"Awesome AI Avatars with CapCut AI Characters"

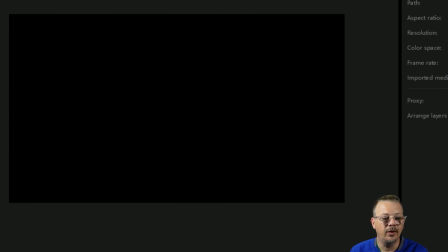That's pretty good. We don't want to notice that she's getting bigger.
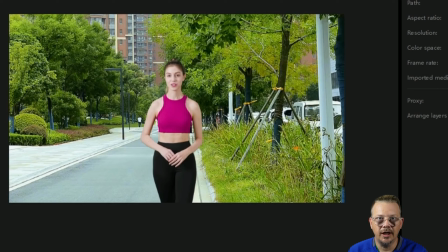We just want our eyes and our brain to check the box that it's normal and not really think anything of it. You could probably go a little bit more with that one. Instead of the 95 and 110, maybe we come back here and start her off at 90%. Let's see how that looks.
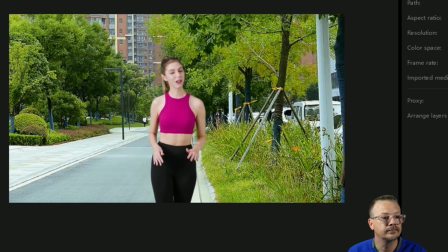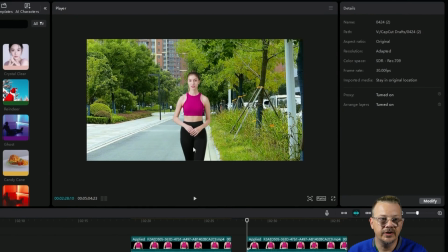When she's walking towards you, it feels like she's getting taller because, of course, she is. We've scaled up, and you can see that if we select the layer that she's on and go this way,
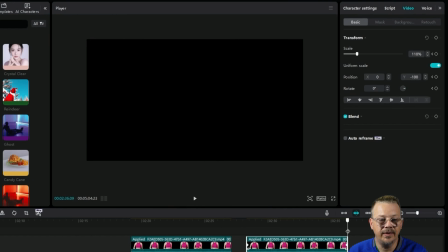you can see the white box is getting bigger both above and below the canvas.
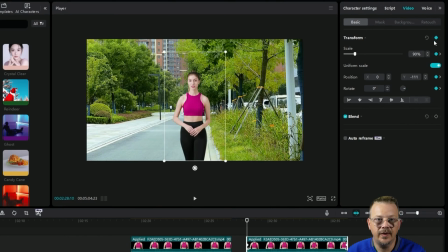So that seems like it's too much. Another thing you can do, since we went ahead and selected the transform keyframe at the beginning and at the end, we've already set a keyframe on the position as well. So her starting position there is at minus 111, and then the ending position is at minus 100.
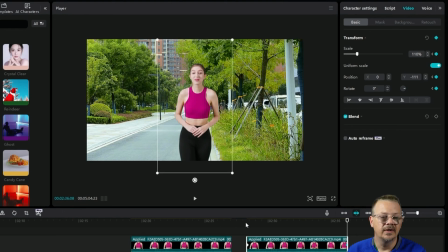Let's go ahead and take that down to minus 111. It's a subtle difference, probably not necessary, but let's take a look anyway.
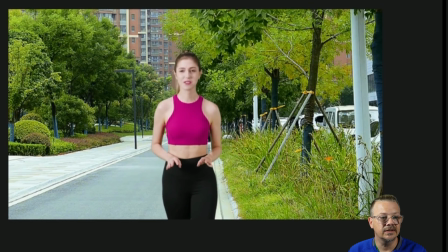Yeah, I think that looks a little bit better for me. It doesn't look like she's towering over us as she approaches.
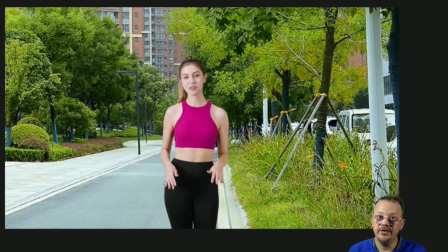It looks more like a straight shot. Those are a couple of examples of AI characters in CapCut.
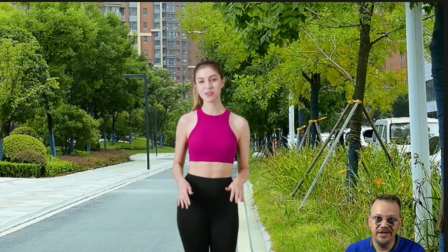You might have noticed that AI characters and AI avatars in general are built in like a presentation style. They're not necessarily built as actors in a scene, but they're built as they're presenting. And so I've tried to humanize that a little bit more so that they look less like your typical standard AI characters.
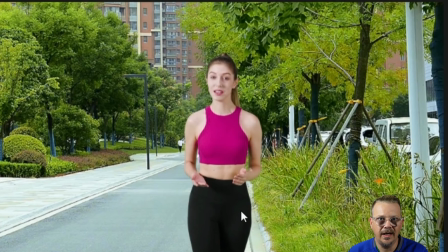CapCut does have a few things going on. They have the walking AI avatar, so that gives us the option to like put her in this outdoor background, which is a little bit different than standing on a stage or in front of a dry erase board or something like that, looking like the typical AI presenter.
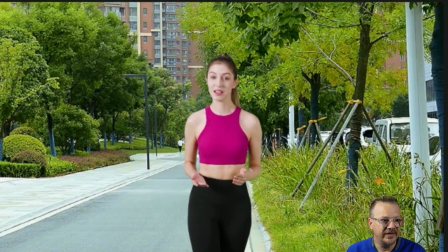They also give us a bunch of them that look like they are, you know, taking the video themselves with their arm extended doing the selfie kind of thing, which is pretty cool. So I try to mix it up a little bit.
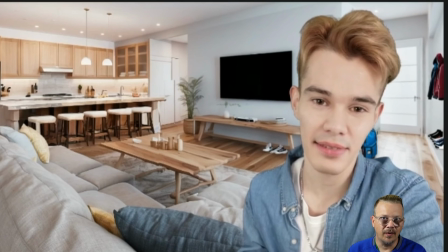Also, like with this fellow, when we did this one, I wanted to go right into the fact that he's an AI character and try and have some, you know, maybe some interaction between my human self and the AI character there. Acknowledge that it's an AI character. I'm not trying to fool anybody here. I don't think it does.
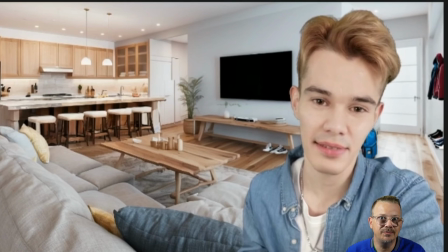But of course, I do want to make it as immersive as possible so that even if it is AI, it's fun to watch.
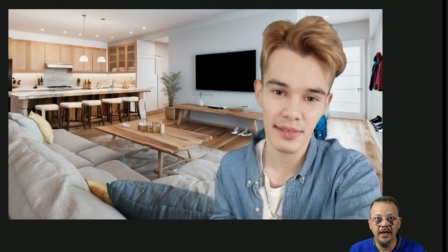I hope you found this helpful, and if there's something else in CapCut or any other creator tool that you'd like to know how to do, please let me know. Leave a comment. I'm always looking for ideas of new videos that I can make that are something that you're looking for. If you don't have CapCut yet, there's a link in the description. It is an affiliate link, which means I may receive a small commission if you end up purchasing something. You don't have to. Hey, go try the free. It might do everything you need. And I certainly appreciate it when folks do use my affiliate links. If you want to keep going exploring with me, watch this video right here.